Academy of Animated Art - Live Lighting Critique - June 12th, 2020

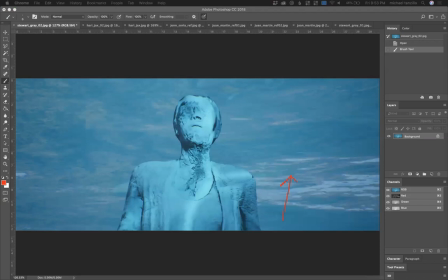[48:47]
underwater sculpture over sun all right so I'm not oh here's a good one here too
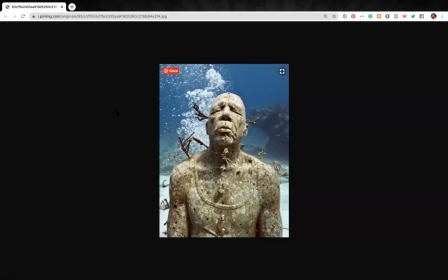[49:00]
so something like this would be really really nice
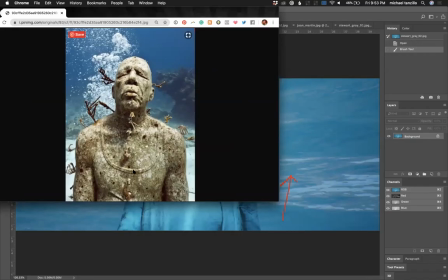[49:05]
where again like now this has got more top-down light um there's some more underwater elements back behind it that indicate that we're underwater with this one just kind of feels like it's the surface of it um and then this is really nice too because it's the the the stone is warmer and it's allowing us to separate off from the background so i think i
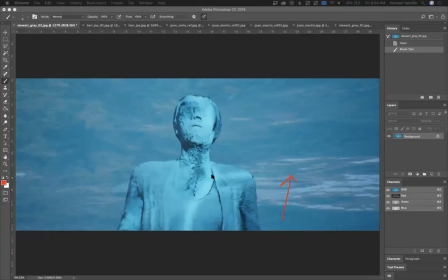[49:24]
think that's i i would like to see you find some reference to build some of this off with but I think because I think that you've got a cool chance to make
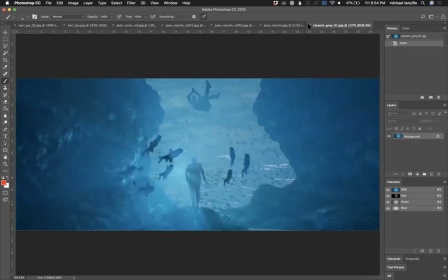[49:31]
some interesting lighting but but I think that we just need to dial that in a little bit more all right so
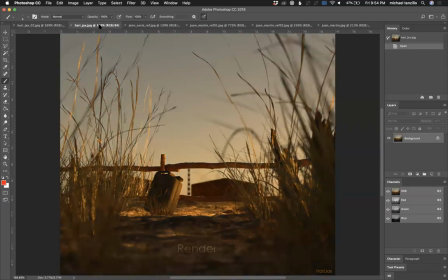[49:40]
Hari we've got a couple of examples I'm not quite sure so this one just says render on it and I guess this is a composite positive version but in a lot of